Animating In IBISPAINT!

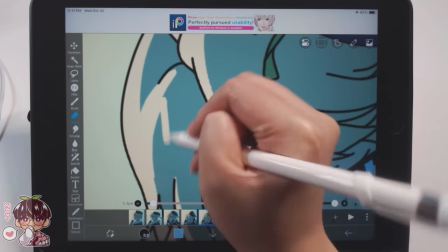(18:44)
I think I'm allergic to her cat or just cats in general but hers a little bit more intensely just because he's very cuddly so I'm
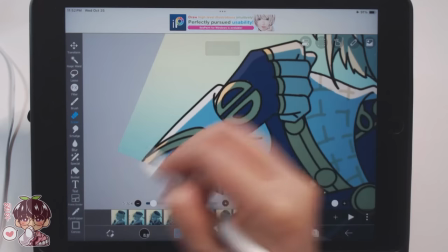(18:51)
in his proximity a lot more because my other friend she has two cats but I never really had this issue I would have like a little bit of
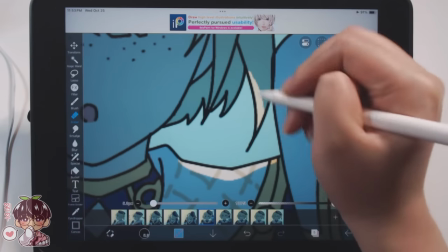(18:59)
like a runny nose or like a stuffy nose but I always thought it's because like my immune system is just absolute garbage but also like I
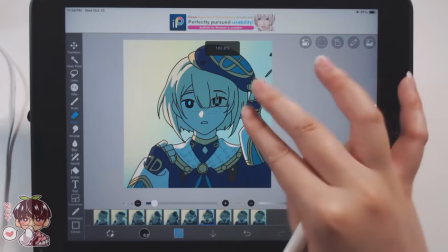(19:07)
always joke that I'm always sick because I always have a runny nose I have a stuffy nose I'm always sneezing but I think truly I am allergic
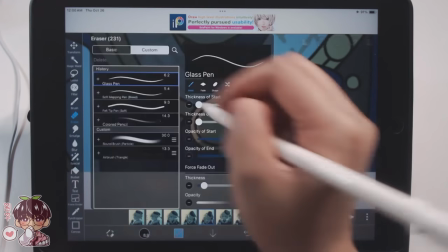(19:16)
to cats so that's kind of sad I feel like it's a little bit in a mild way but next time i'm gonna visit them
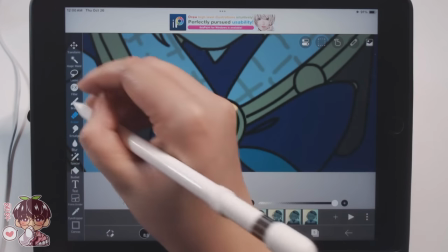(19:24)
which is probably going to be on the following monday because we have a concert to attend and i might see her cat again i might just bring
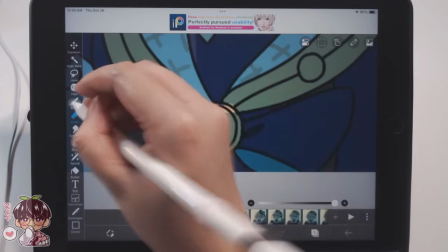(19:32)
like reactine or whatever it's called i never really had to buy like allergy
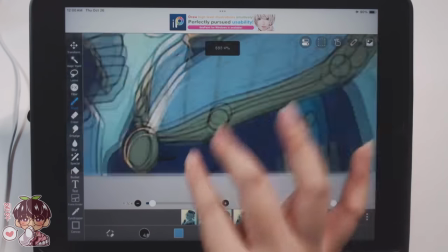(19:37)
medications but i might have to because this time because he was very cuddly
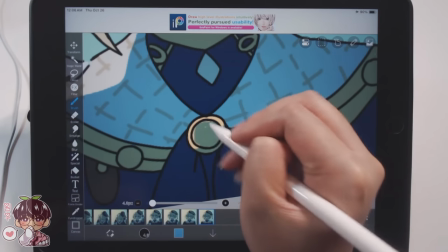(19:42)
with me i think i sound very congested if i don't feel that
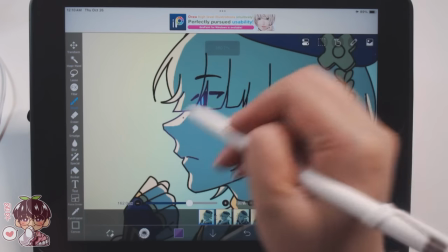(19:47)
hopefully i don't sound congested during this voiceover but yeah my nose is running
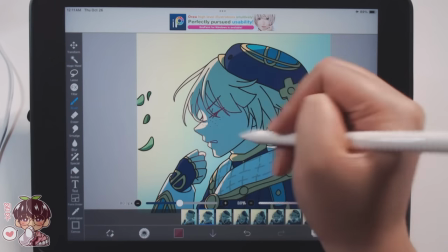(19:52)
i feel congested i have like a slight uh headache probably
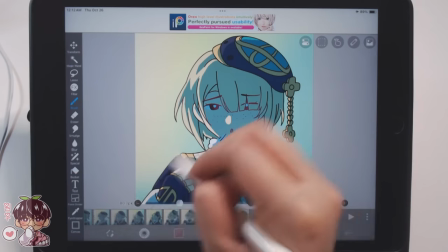(19:56)
from how stuffy my nose is currently so yeah it kind of bums me out that
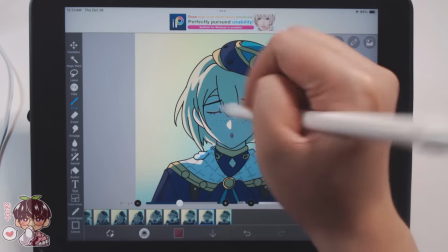(20:01)
i'm potentially allergic to cats but i think it won't stop me from potentially
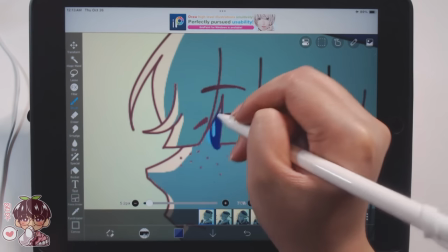(20:05)
adopting a cat in the future we'll see we'll see what happens so back
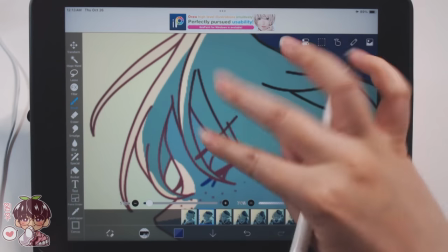(20:10)
to the illustration, I decided that I would alpha lock the line art for each frame and I went ahead took a airbrush and kind of
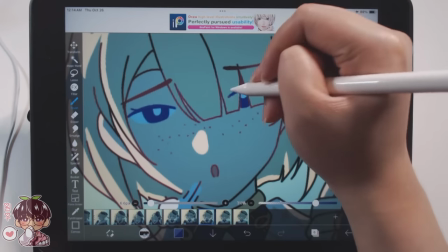(20:19)
did a very kind of like muted soft brown over the entirety of where Framine is hit by light as well as his face.
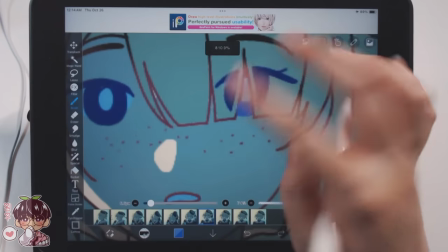(20:27)
Then after that I went ahead and used kind of like a dark purpley blue and then a lighter blue to do the eyes because I didn't want them to be
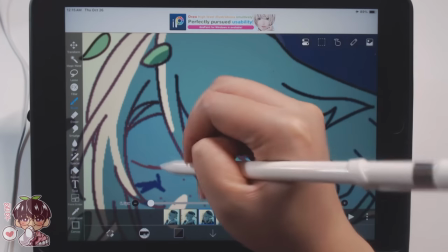(20:35)
brown and then after that I will also do his eyebrows eyebrows to be kind of like a dark black or not dark black
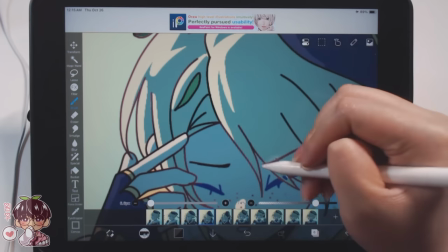(20:43)
dark brown or black so that we can make them all consistent too and
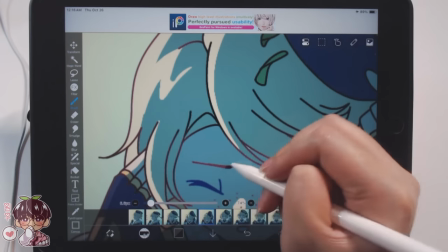(20:48)
I know the gradation isn't going to be consistent throughout all the frames I do apologize
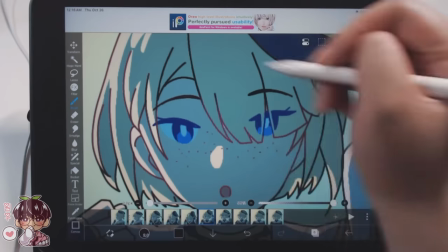(20:52)
about that I wish I sectioned them off in a way so that I could color each individual part more accurately but I'm like I
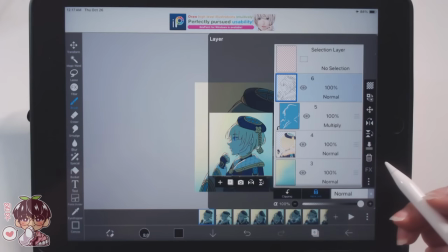(21:01)
said I'm a little bit lazy when it comes to animation so I did not do that so after I finished that we can move on to kind of like the
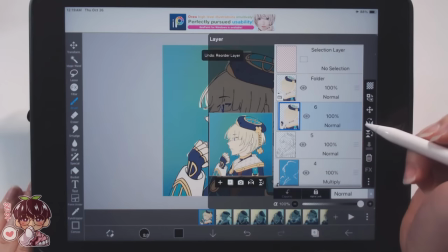(21:10)
last little effect I guess I'm gonna do to kind of I don't know soften everything up so I went ahead and made a
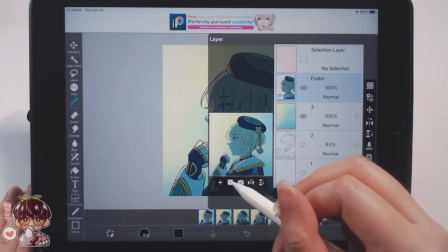(21:18)
group or a folder for each individual frame I went ahead and duplicated that folder then flattened it so that we kind of have a duplicate
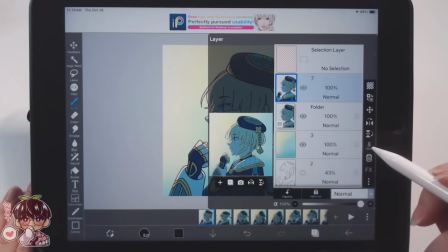(21:27)
but I don't want to get rid of my original set of line work the multiply layer and color because i just you know just in case if something
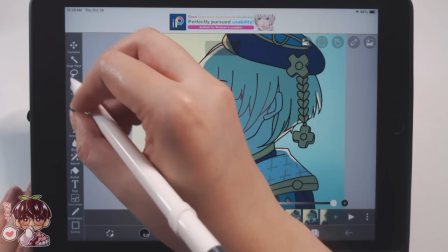(21:35)
happens so i'll take the flattened layer i'll go into our effects i'll go
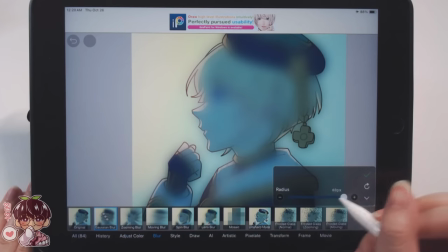(21:40)
into blur we'll go to kind of gaussian blur and then we'll go ahead and kind of
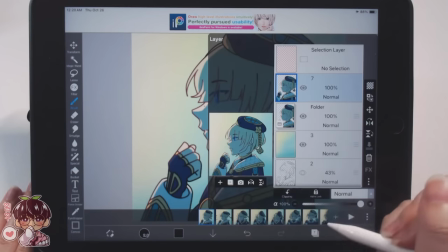(21:45)
change the blurriness to about three percent or whatever
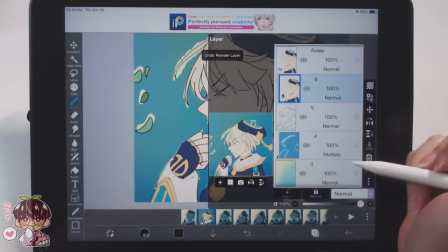(21:50)
the scale is on that and i will lower the opacity of that kind of
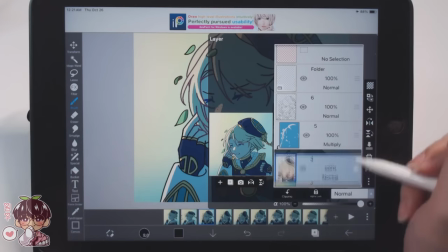(21:55)
flattened layer to about 50 so i'm going to do this on time-lapse so you can see that I'm doing this for every individual layer so that we kind of get this
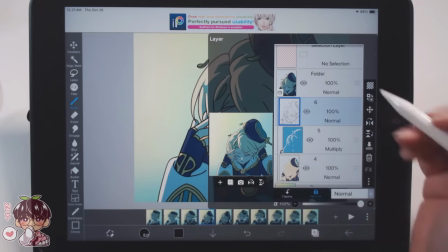(22:03)
little bit of a blurry hazy effect on top of everything and I'm trying to combat the fact that I don't really
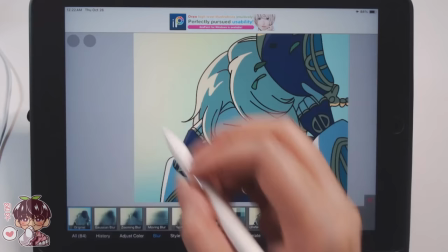(22:11)
like the line quality that I had and there's some areas that are a little bit I don't know the way that the bucket tool filled in
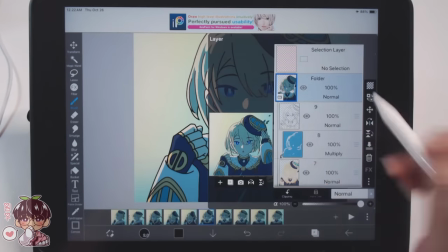(22:19)
some of my frames were a little bit patchy or a little bit pixely so I wanted to do this to kind of soften literally everything and I
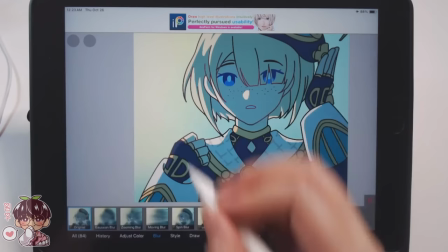(22:28)
think it would have been smarter for me to put the background in it too when I blurred it so that everything
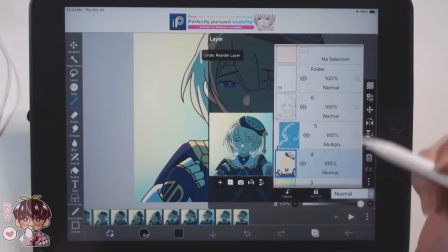(22:32)
was super soft but you'll see the result at the very end and I think it looks really cute.
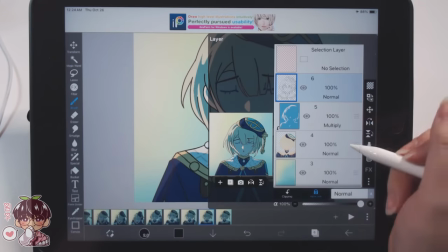(22:37)
I kind of wish I saved the version of it with the effects off but I don't think I'm going to include that
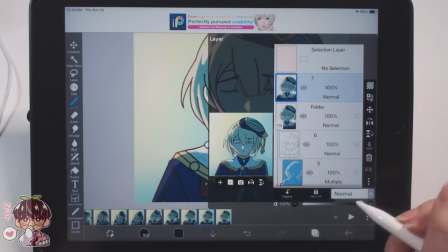(22:42)
at the end of the video because I feel like the softer version just looks a little bit better.